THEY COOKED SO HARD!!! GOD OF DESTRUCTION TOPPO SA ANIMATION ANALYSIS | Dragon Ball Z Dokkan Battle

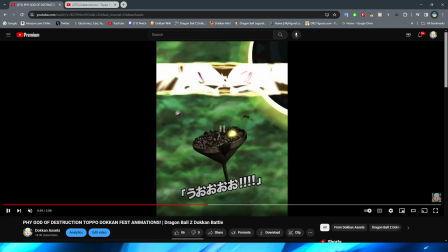[35:26]
so i guess it is kind of like he's transforming because like
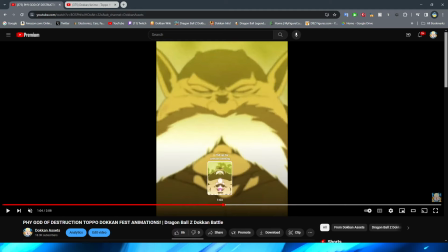[35:31]
then you you know here you get the logo on him right and that's like
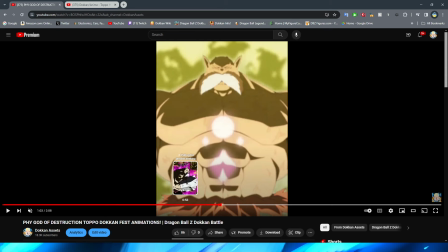[35:36]
basically the transformation because this is essentially just like buff topo but
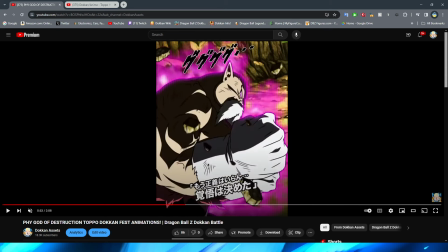[35:41]
i don't know like you don't like you do see his muscles expand in this section
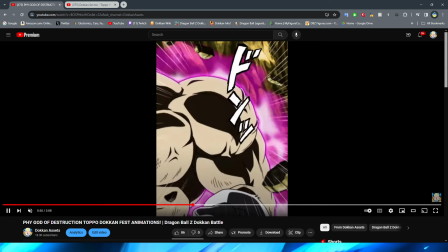[35:46]
because they have a whole section like for the muscles expanding but you don't
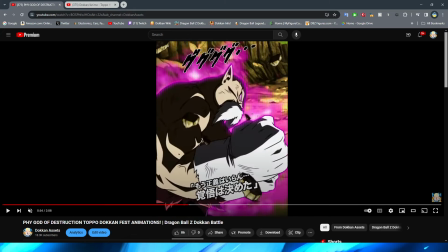[35:51]
see him get to like this point you know what I mean where he's buff because like clearly the muscle definition here is not the
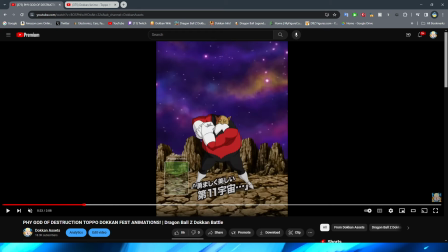[36:01]
same as the muscle definition here so I guess you do technically see a transform I
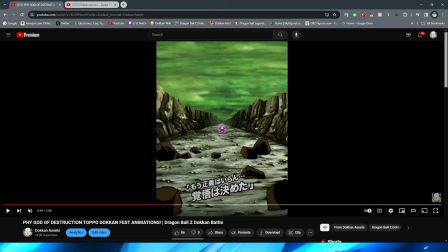[36:06]
don't know it just feels a little bit weird in my brain and again I'm wondering if that's just because i want to look at it in the anime i guess
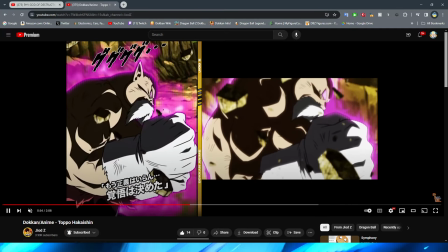[36:14]
maybe it's just because you don't actually like see that in the anime where you don't actually see like him change from the you
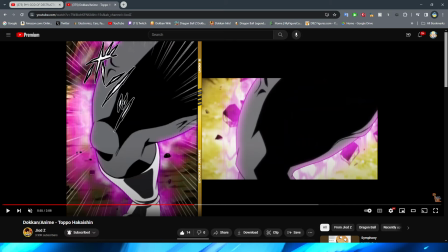[36:23]
know like pudgy topo to buff topo again you see him get more buff once he's already buff but i don't know it
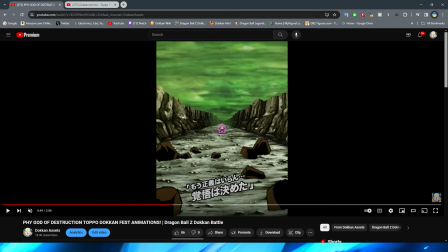[36:30]
just feels a little bit weird in terms of the progression it's like oh he's already got a destruction mode even though i know that's technically when the crest appears on his
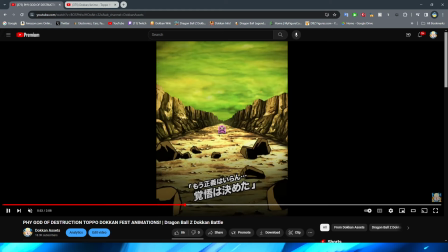[36:36]
chest but anyway let's move on to the actual animation itself so
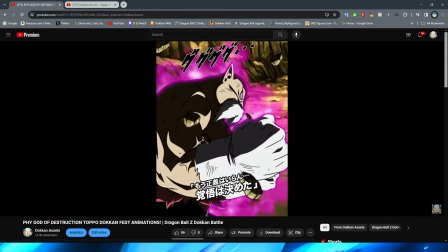[36:41]
we obviously have this part here with topo shaking the screen right obviously
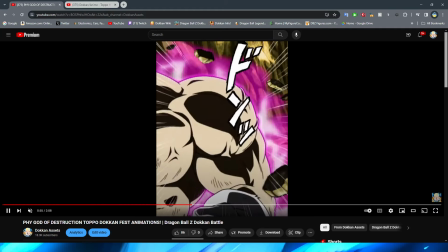[36:46]
him twitching the rocks moving up slightly i gotta say the aura in
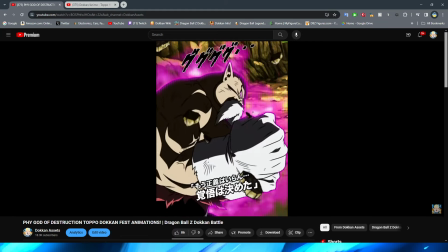[36:50]
this entire section is so good dude i love the way that it's basically just moving ever so slightly right it really feels like a super powerful aura that is just like oozing out of topo they did a very good job with that obviously having him
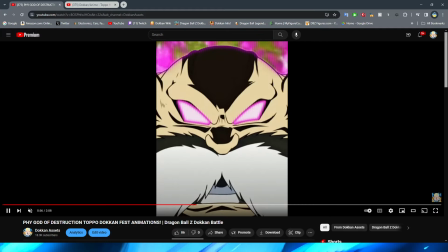[37:03]
buff up looks really good right these sudden you know moments of him you know obviously expanding his muscles right i think those look really
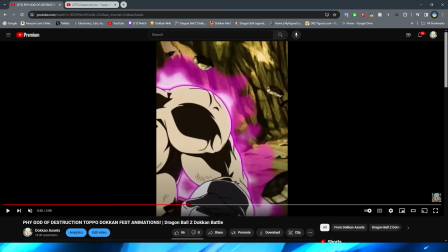[37:11]
good obviously you know whenever they do this they do a fantastic job of kind of pinpointing the point that it should expand suddenly to kind of you know obviously
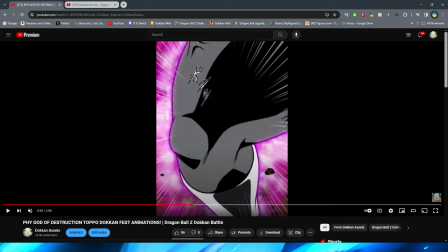[37:20]
represent the um you know change in the muscles right to imply that obviously he's getting so much stronger right definitely a very very good
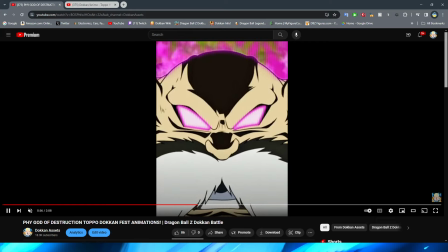[37:28]
job on that and of course we then cut to topo's face which is a really really nice shot of him getting angry right you have him lean
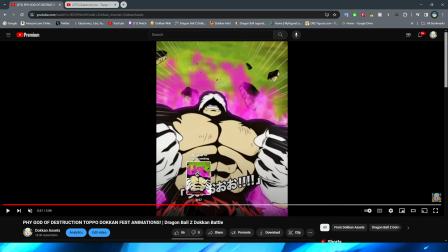[37:34]
down a slight bit there actually which is really really cool i didn't even notice that when i was watching this the first time yeah you can
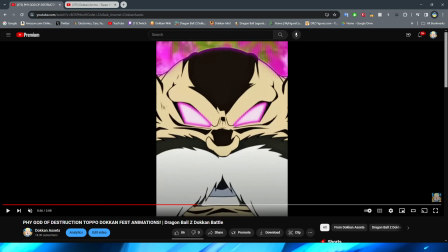[37:40]
see that right this is the beginning shot with his mouth open right and then he leans
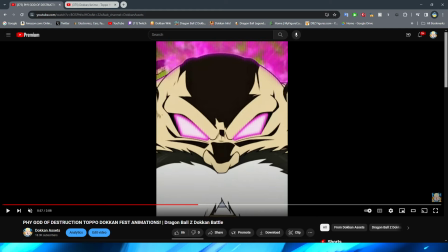[37:45]
it down just a little bit right which is really cool i just noticed bro has the avatar arrow on his head hold on is my boy ang is my boy the avatar hold on that's really funny
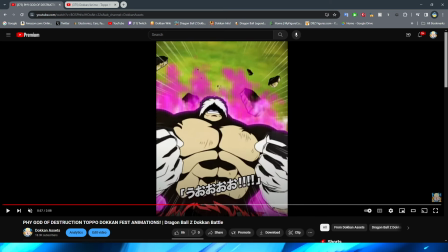[37:59]
I've never done so before with the shading yeah this looks really good though by the way with this zoom out again this animation is absolutely crushing
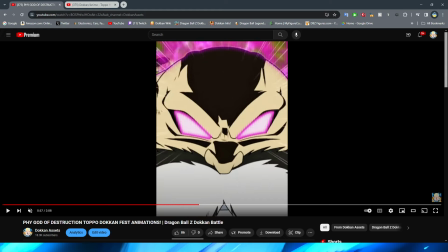[38:08]
it when it comes to not doing these hard cuts between scenes we have this shot here where it obviously zooms out from topo right to then get
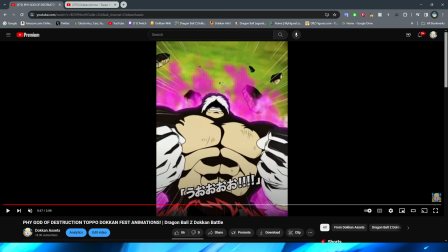[38:17]
to this side angle and I think the zoom is done really well again in full motion it looks fantastic obviously we're picking it apart in the frame by frame but yeah I love this angle too of kind of like looking up from the ground at him with him screaming to the heavens i
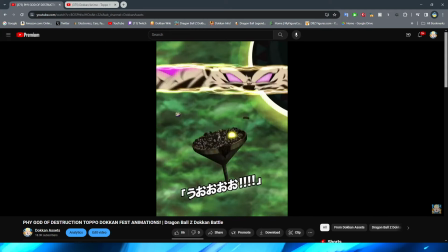[38:30]
think that looks really really good so here's where things start to get a little bit wonky they
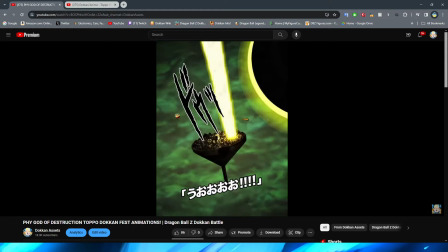[38:36]
cut to this right which i think is fine right that they're cutting to obviously like the power bellowing up from the tournament of power stage i think that's fine but then
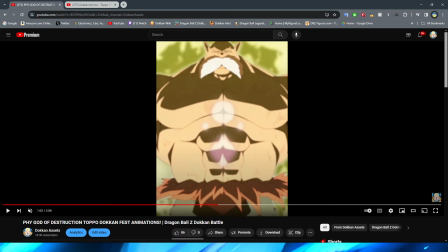[38:45]
what so first of all
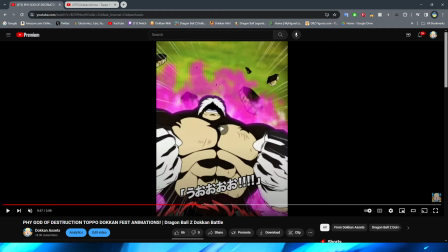[38:51]
i feel like it's just a bit of like an abrupt cut regardless right like this one feels a little bit better going from the screaming here to then like okay you know it makes sense he's screaming up to the heavens right that they then show the turn in a power stage of his
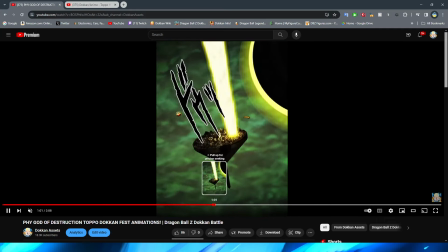[39:04]
power like bellowing up but then i don't know like in my mind cutting back feels a little bit
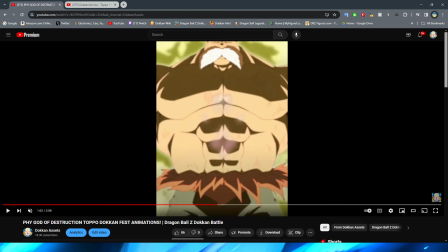[39:10]
weird but i don't know how else they would have executed it also what the heck is going on with this asset bro like i saw this and i was like are my eyes going or